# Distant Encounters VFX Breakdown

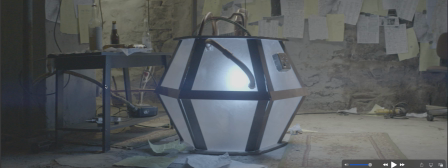And then right here, you can see Maddie, our assistant director and producer, with a metal rod, which is actually the metal rod that lights up on top of the house, which is just PVC pipe spray painted.
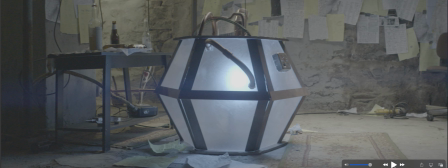And Maddie's hand is shaking the machine as someone off screen is making this brighter and brighter. So the first thing I did here was added turbulent displacement. So if you could take a look right here, the machine warps the air.
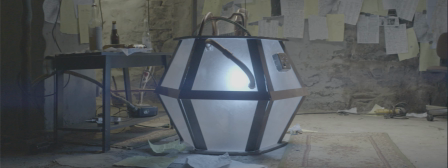So see how there's that warp? It's basically it's called turbulent displacement, and it's really easy. It just warps everything. I just draw a mask around the machine so it doesn't affect the machine.
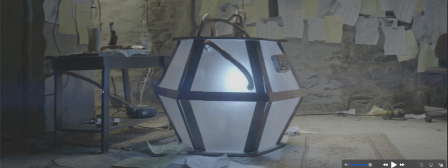Next thing I did, cut out the hand. So all I did there is when her hand wasn't in there, copied that and threw it on top. So before she put her hand there, I got a shot of what that looks like without her hand, cut that out, and threw it on top.
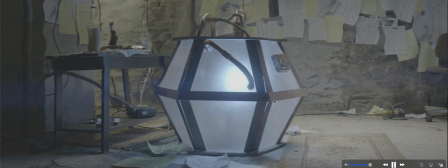Then after that, the next thing to do was make this more intense, this brightness more intense.
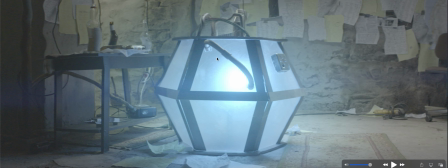So all it is literally a blue, solid, flat image that cut out, change the opacity, and feather the sides to make it look soft. That's all it is, and it really goes a long way.
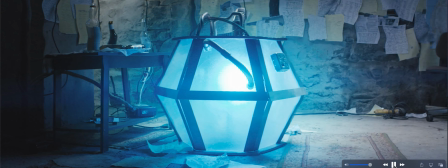And then the final color grade makes stuff look a little bit more intense and sci-fi.
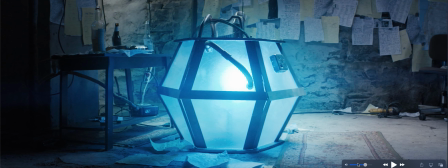And then you got the final shot. Real quick, I'd actually like to point out, if you look right here, I don't think you really notice it on the first or second watch, but you can see the part that's covering up her hand is not affected by the turbulent displacement. If you look right here, see, it doesn't match up quite right. It's because it's covering up her hand.
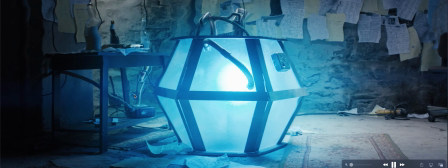That's right where her hand is. But you can't really see it, so you can get away with it.
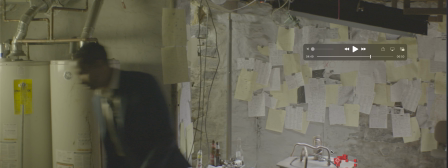Now this next VFX shot is a small one, just the machine smoking. Well, it's one of my favorite VFX shots in the film, just because it's simple and I think it came out good. So let's hop in and take a look.
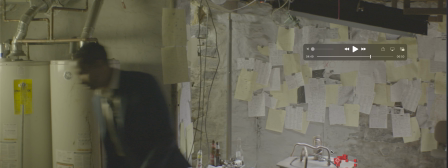So this is actually a really small effect, but one of my favorite VFX shots in the whole film because I think it's one of the most realistic looking. And all it is smoke coming out of right here. So the first thing I had to do, track the footage, same thing, because it's a handheld shot, the camera moves a little, the camera pans down right.
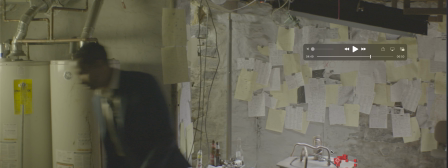If you throw footage on it of smoke, it's going to move down to the right.
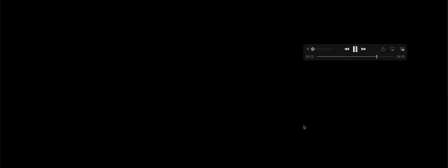So I have to counter that movement, basically. So, track the footage. This track wasn't too bad. Thankfully, it was bright enough to get a good track. Next thing you do, it's actually a cigarette against the black screen just sitting there smoking.
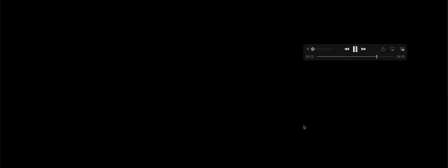And just cut out the cigarette, drag that footage, speed it up a little bit, take out the black, and then that's the smoke. And put one there, one there. Now, if you look a little bit closer here,
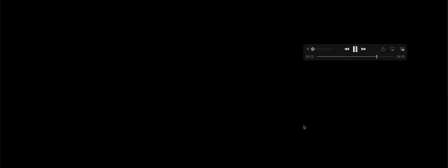I have to draw these masks that cover up and delete the smoke where the wires would be in the way, and change that opacity to make it look like, maybe it's wrapping around these pipes and wires.
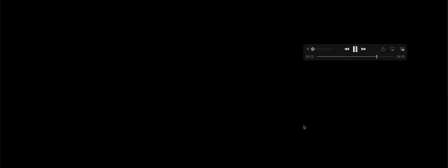So, with all that set up, that's really all it is. All it is getting a good track, masking around it, and then getting a good color grade to make it look like there's really smoke coming out of there, and interacting with this light.
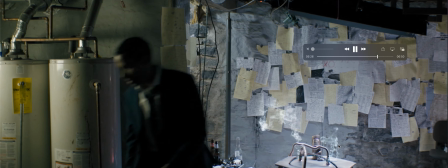I play with the brightness and contrast a little, but I'm really proud of how that came out.
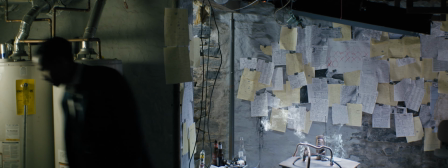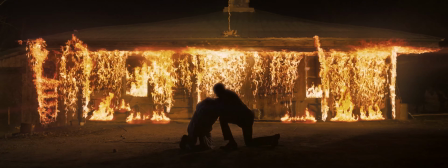Finally, the last, biggest and most noticeable VFX shot, the house burning down.
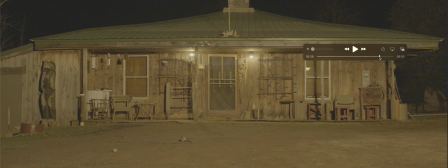So this is actually kind of one of the inspirations of this entire film, is I just had this image of a house burning down that I had written in a few short films, all with different stories. I just knew I wanted to make a film that had a house burning down.